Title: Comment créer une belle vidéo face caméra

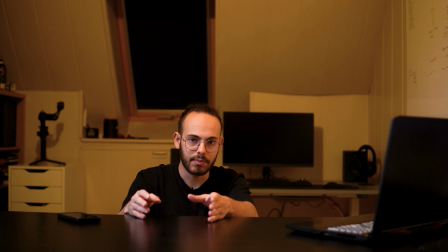3:04 ensuite on pose la caméra on pose le cadre on pose le trépied et on se pose soi même où est ce que la personne va être
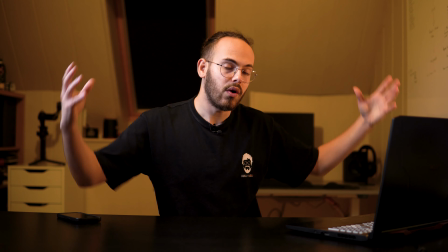3:10 c'est la première chose à faire en fait le décor le gros modo là on a le tout tu vois là je vais éteindre les lumières pour
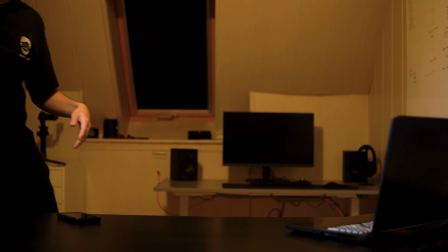3:17 que tu te rendes compte de ce que ça donne hop là toutes les lumières sont étantes ça donne un truc comme ça bah
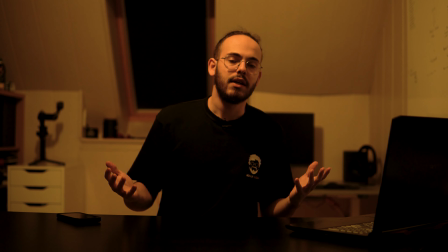3:25 c'est pas beau je peux pas faire une face comme comme ça va je peux la faire mais c'est pas beau donc ce qu'on va faire c'est
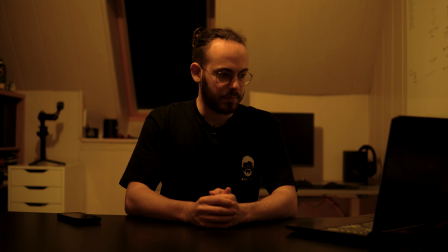3:32 commencer par maîtriser la lumière par maîtriser la lumière je veux dire éteindre
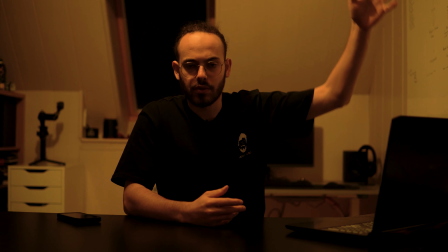3:38 ou fermer les volets c'est la lumière de dehors etc c'est bien c'est la lumière naturelle c'est
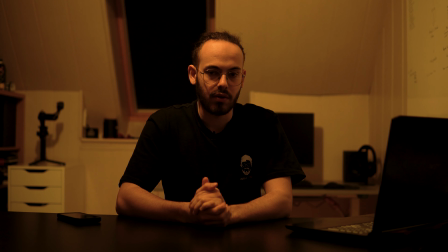3:44 mais le problème c'est que s'il y a un nuage qui passe devant le soleil et ben ta luminosité
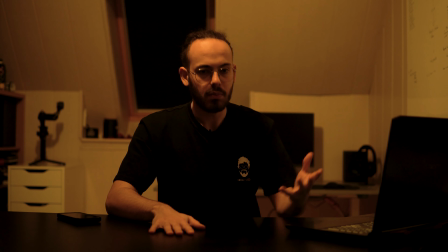3:50 il n'y a plus rien du coup tu vois plus rien et du coup bah c'est compliqué de faire une interview une face cam professionnelle de belle
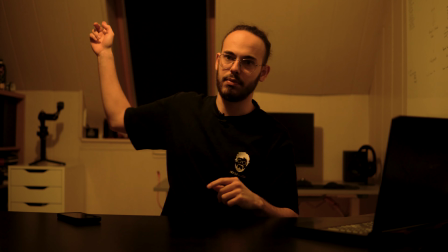3:56 qualité là dessus donc moi ce que j'ai fait voilà hop ici j'ai fermé le volet je vais te le montrer il est ouvert
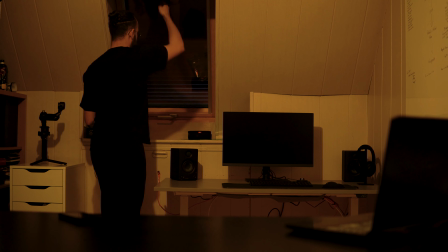4:03 normalement il est complètement ouvert hop ça va s'ouvrir tout doucement et tu vas voir en fait que la luminosité tu vois,
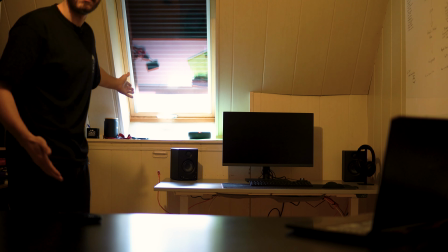4:11 elle change complètement et en plus ça me fait c'est complètement cramé ici,
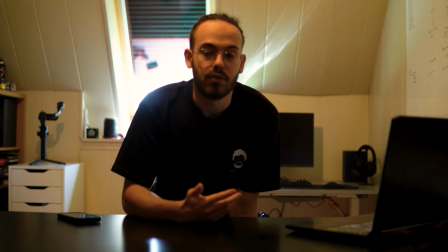4:16 comparé au reste de la vidéo, enfin bref c'est pas joli,
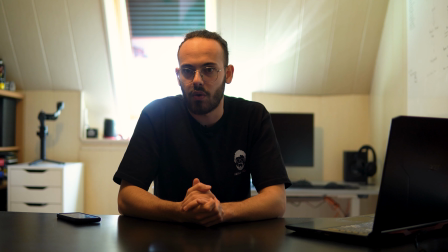4:20 j'ai un autre volet en face donc voilà c'est pas le plus incroyable des trucs donc peut-être que j'ai moins de lumière jaune mais quand même,
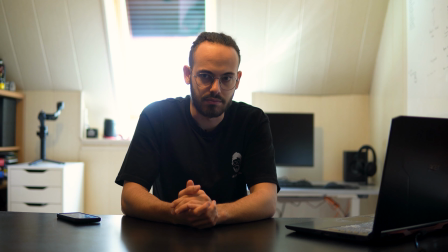4:29 j'aime pas tu vois,
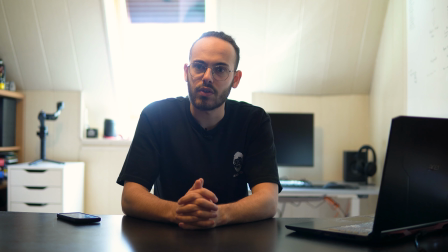4:29 je préfère contrôler entièrement la lumière donc on va attendre que ça s'ouvre tranquillement et ensuite on va continuer
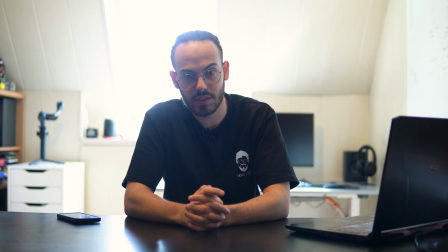4:38 en parlant de lumière les paramètres d'exposition de la caméra c'est très simple je suis sur une très faible ouverture f1.4 alors tu peux aller jusqu'à
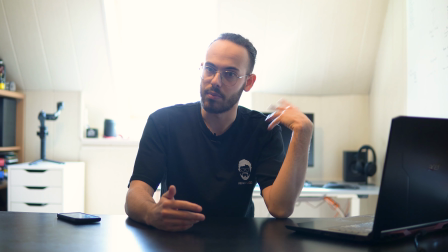4:47 f2.8 c'est esthétique en fait ça te donne un beau flou derrière plan et c'est plutôt joli moi c'est pour ça que je préfère
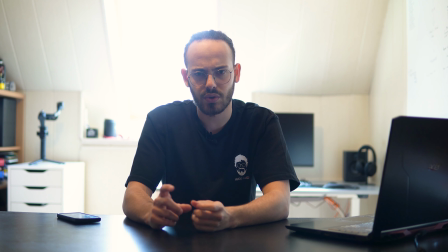4:53 l'utiliser en termes de shutter je suis à 1,50 et iso je suis à 125 un truc comme ça j'ai pas besoin de plus
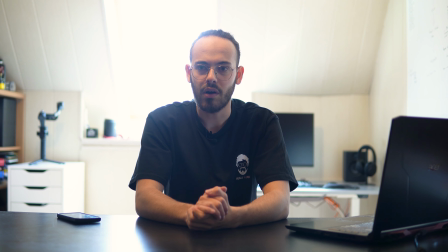4:59 la caméra elle est à 1,50 m de moi et puis c'est tout donc là tu vois c'est complètement cramé c'est pas
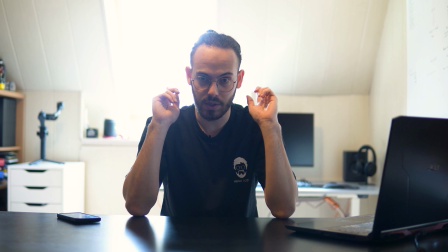5:06 on va essayer de maîtriser notre lumière donc je vais refermer ça et t'expliquer un peu le positionnement des lumières parce que c'est ça qui finalement va
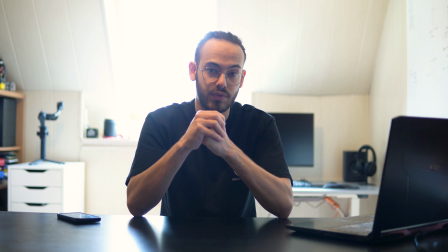5:14 faire toute la vidéo ça qui va faire le beau décor le beau cadre que tu viens de regarder donc on y va on va fermer ça hop
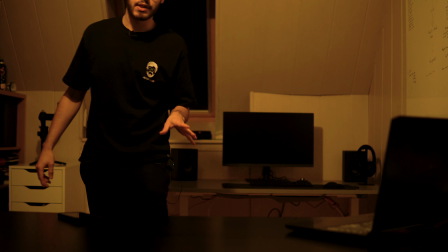5:27 et là tu vois on retourne avec une lumière toute jaune bien pourri bien maison donc là je vais l'éteindre et hop tu peux te rendre compte qu'on voit encore plus rien le plus important là ça va être la key light la key light c'est la lumière qui va finalement éclairer la plupart de ton de ton de la personne que tu vas filmer donc là je vais l'allumer moi ce que j'ai c'est que j'ai une godox
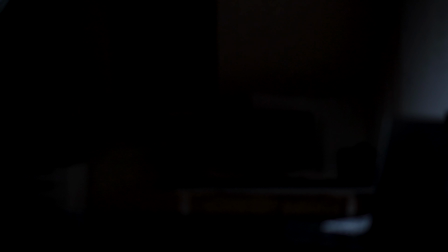5:52 sl 60 w une 60 watts avec une softbox de new world 90 cm avec une grille d'abeilles alors Je vais te le montrer à la caméra, ça va être plus simple. À la caméra du téléphone, hop. Tu vois, ça, c'est une grille d'abeilles.
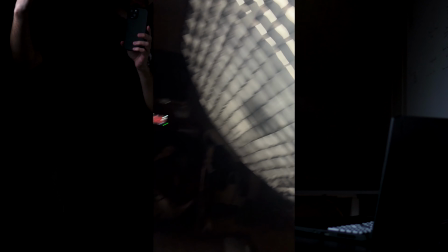6:07 Alors, ça sert simplement à concentrer l'effet son lumineux sur la personne qui va y avoir ici.
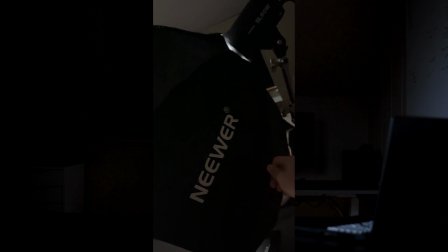6:12 Et ensuite, la softbox de New World, tu vois, elle a à peu près cette taille-là. C'est un petit truc assez pro.
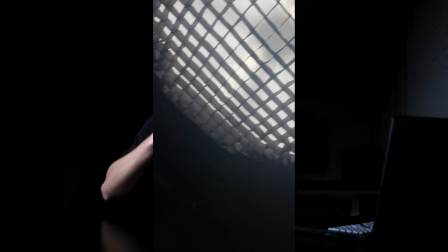6:18 Donc, c'est plutôt cool. C'est la Keylight. Si tu regardes par rapport à la caméra, elle est juste en face de moi.
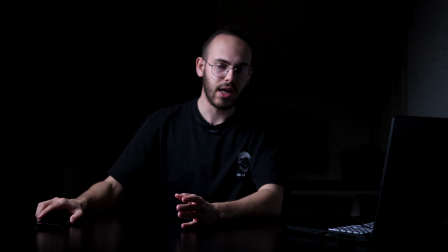6:23 Tu vois, derrière, c'est encore plus le bordel. Donc là, j'ai ma Keylight. J'ai un bon éclairage ici. C'est moi qui ai réglé l'intensité de la lumière. moi je te conseille de faire toujours j'ai un retour caméra c'est le plus important après
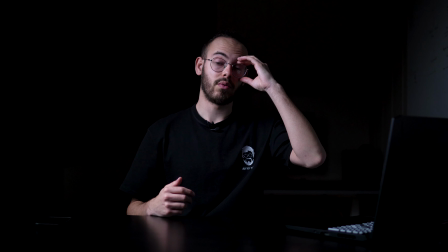6:34 c'est difficile quand on est tout seul mais quand on est à deux c'est bien d'avoir une personne qui te guide qui gère
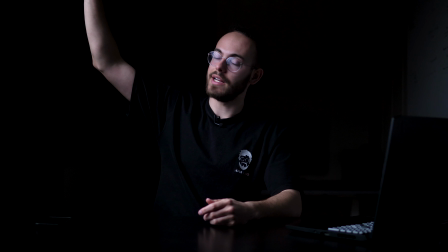6:40 soi-même ou tu installes la personne et tu gères tout ça tout seul tu as l'intensité lumineuse qui est ici alors j'ai décidé de mettre la
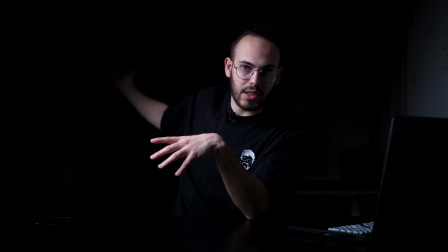6:46 grille d'abeille pour concentrer les faisceaux lumineux sur moi et pas que ça éclaire derrière toi dès que mon bras il sort il est plus
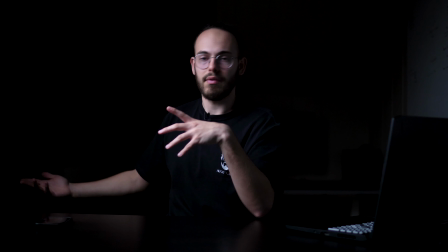6:51 éclairé derrière on voit beaucoup moins ce qu'il y avait de moche le bureau etc en tout cas on le vois-moi.
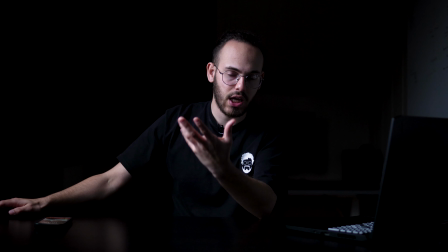6:58 Ensuite, j'ai réglé l'intensité pour que ce soit assez éclairé, mais pas trop pour que ce soit un bon équilibre.
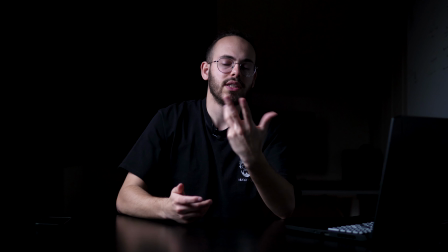7:04 Et là, le problème, c'est que là, c'est tout sombre. C'est sombre, c'est pas beau. Alors, ça peut être bien quand tu racontes une scène de crime, ce genre de truc.
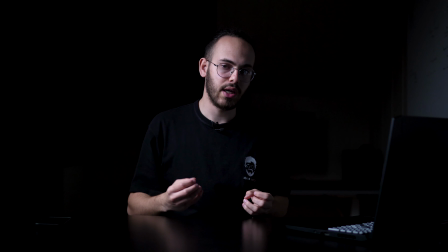7:11 C'est le pouvoir de la lumière de créer une ambiance spécifique.
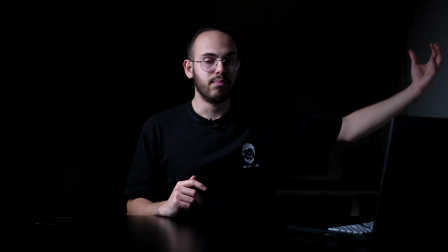7:15 Mais si tu veux une ambiance un peu plus professionnelle, il faut quand même boucher ce qu'on appelle les lumières, enfin, les côtés sombres qu'il y a ici.
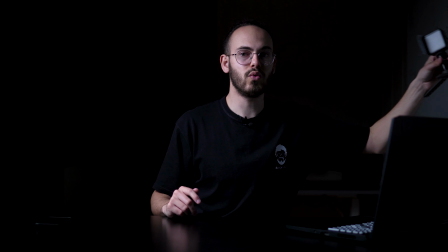7:23 C'est pour ça que moi, j'ai une fill light. Alors, la fill light, c'est une toute petite lumière comme ça c'est une unanzi,
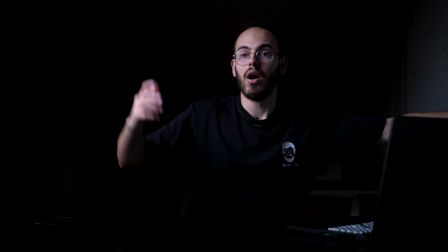7:29 c'est rien de très gros, après tu peux très bien voir d'autres softbox etc ça fait très professionnel,
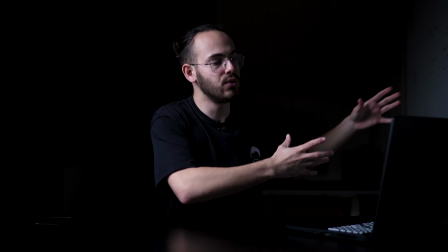7:35 tu peux bien maîtriser la lumière mais celle là, elle me suffit largement et surtout en termes de place elle prend pas du tout de place à la grosse softbox qu'il y a ici,
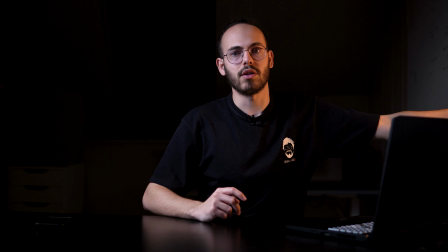7:43 donc là je vais l'allumer je vais l'allumer et hop tu vois ça a bouché mes courants, là tu vois ça hop, nickel, je le rentre pas trop derrière parce que tu vois si je le rentre trop derrière,
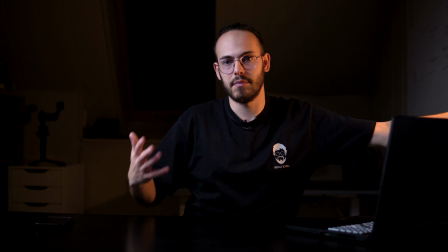7:51 on va voir derrière et c'est pas ce qu'on veut,
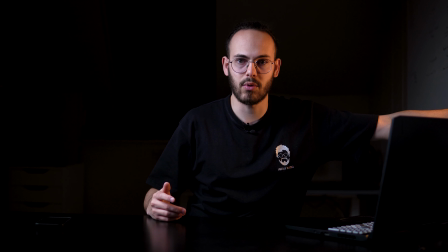7:53 on veut que l'attention elle soit concentrée sur moi donc je la tourne suffisamment pour qu'on ne voit que moi et là tu vois sur mon visage ça a bien
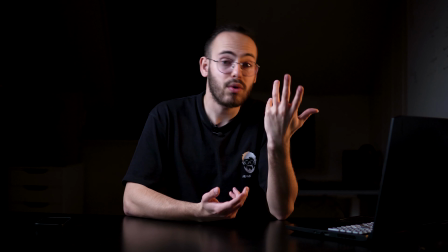8:01 éclairci tous les côtés sombres etc et surtout j'ai mis une lumière un peu chaude alors pourquoi ? c'est pour donner un petit style un petit contraste, un petit truc comme ça je peux très bien,
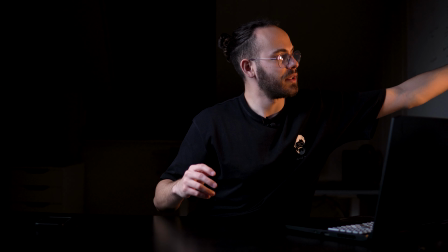8:10 alors si j'y arrive hop, je vais mettre une lumière alors ça c'est rouge je vais mettre hop si je peux une lumière blanche si c'est possible, non là je l'éteins carrément
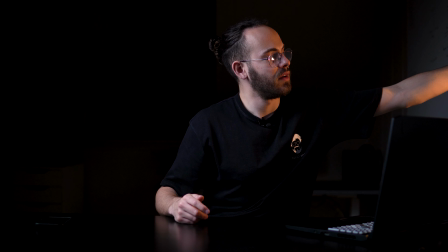8:22 mauvaise choix hop, là je l'allume on va faire comme ça et là normalement ça va passer en blanc puis en bleu alors ça,
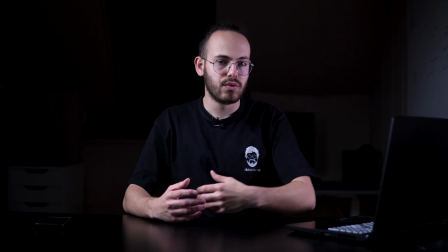8:33 ça va dépendre vraiment encore une fois de ce que tu veux montrer le mood que tu veux montrer le mood que tu aimes aussi,
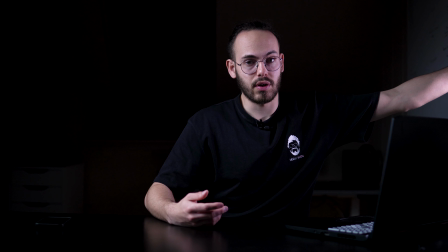8:39 moi tu vois j'aime pas trop c'est trop bleu et tout, il y a aussi la température de couleur qui joue sur ton boîtier moi il est à 4000 Kelvin de mémoire, je vais remettre
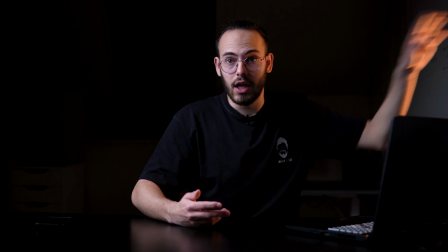8:48 en petite température orange comme ça, et puis voilà j'ai à peu près créé le cadre que je voulais
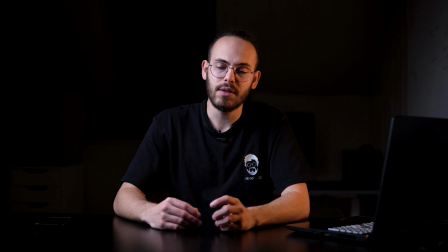8:55 alors là tu vois je te les fais facilement parce que tout était déjà installé en termes d'orientation des lumières tu as plusieurs choix,
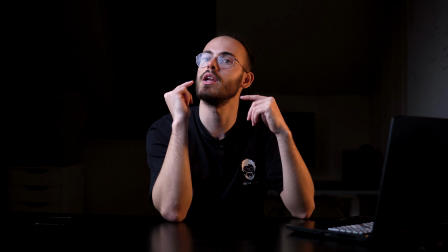9:02 soit tu les mets face à toi mais le problème tu vois moi j'ai des lunettes donc si je regarde là par exemple tu vas voir le reflet de la lumière,
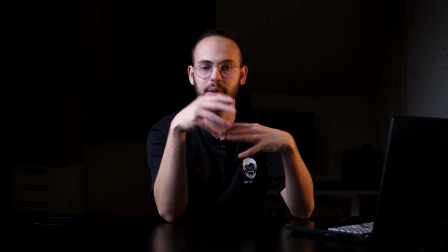9:08 ça c'est une très grosse problématique qu'il faut éviter même si tu bouges la tête il ne faut pas trop tout
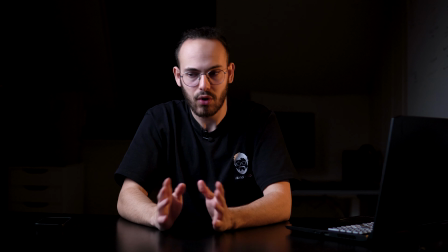9:12 le temps que ce soit comme ça sinon il va y avoir un problème donc je te conseille globalement toujours de mettre au minimum à 45 degrés de la caméra,
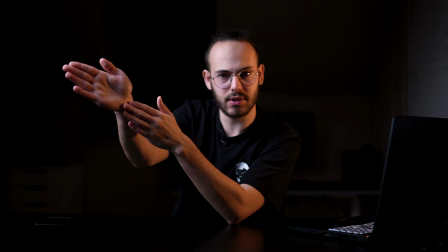9:20 donc là j'ai la caméra je fais 45 degrés et à partir de ces 45 degrés je peux placer ma lumière tu vois moi
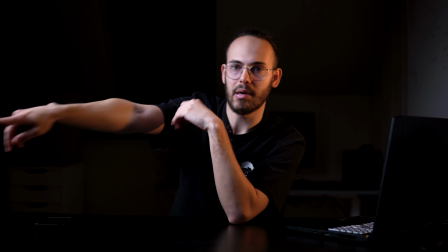9:25 ma lumière elle est là tu vois elle est pas là elle est là orientée
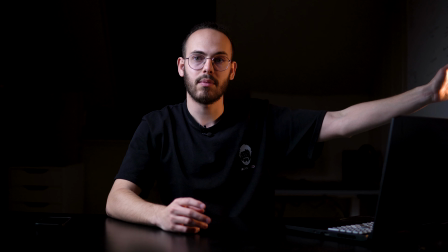9:30 directement sur moi et là l'autre lumière elle est carrément orientée plus quasiment côté
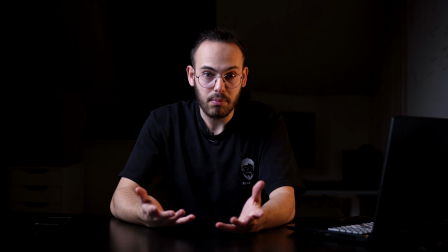9:37 vertical de moi perpendiculaire de moi plutôt et ça c'est un impact global sur déjà la lumière qui va y voir sur mon visage
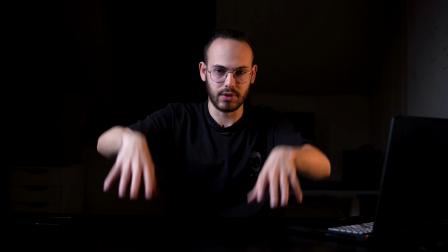9:45 mais aussi la lumière qui va y voir autour et je te conseille quand tu test de prendre ta lampe et
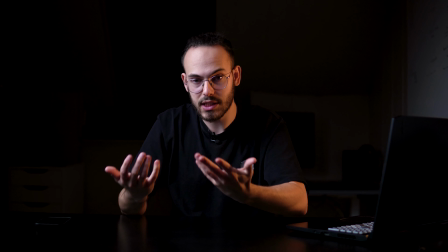9:51 de la tourner un peu partout et de regarder le résultat que ça fait c'est comme ça que tu apprends c'est comme ça que tu vas voir si finalement ce type de
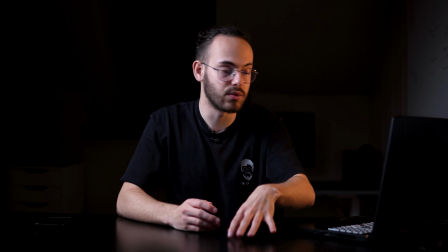9:57 plan là te plaît ou si tu préfères quand la lampe elle est de l'autre côté etc tu vois moi si je prends la lampe que je
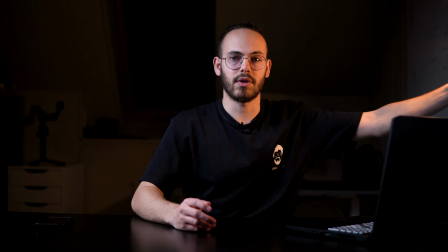10:02 commence à la tourner c'est complètement différent à chaque fois et si je la met trop devant moi tu vois derrière il ya des nombres etc
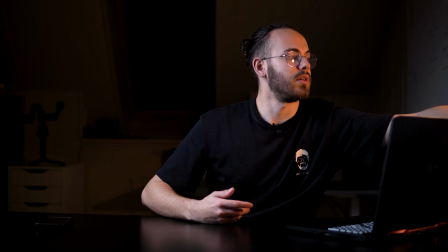10:07 si je l'éloigne hop on va la placer comme ça là c'est un petit peu différent et c'est pareil pour la
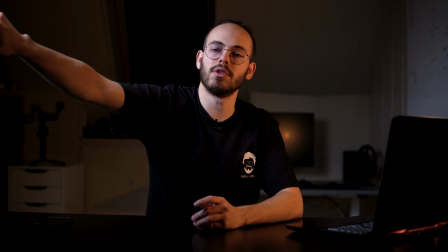10:15 softbox si je commence à la changer place hop tu vois c'est complètement différent et là on voit derrière et là on voit en fait la lumière c'est ce qui est le plus important quand tu veux créer une ambiance quand tu veux créer une face caméra et c'est pour moi peut-être l'achat numéro un à faire au moins une grosse softbox professionnel pour pouvoir faire de beaux plans donc voilà je crois qu'on en est à la fin et voilà donc si tu veux apprendre un peu plus la vidéo parce que tu es tombé sur cette vidéo parce que tu avais envie de savoir comment faire une belle face cam. Si tu veux en apprendre plus, tu peux t'abonner à ma chaîne YouTube, mais tu peux aussi t'abonner à ma newsletter. C'est un petit mail que tu reçois au moins une fois par semaine dans lequel je te donne plein de conseils ou même des anecdotes. En tout cas, tu vas apprendre pas mal de choses sur le métier de vidéaste et tu vas pouvoir devenir toi aussi vidéaste professionnel. Le lien de la newsletter, il est dans la description, c'est le premier lien. Nous, on se retrouve tout de suite dans la newsletter. Je te fais de gros bisous. à très vite, ciao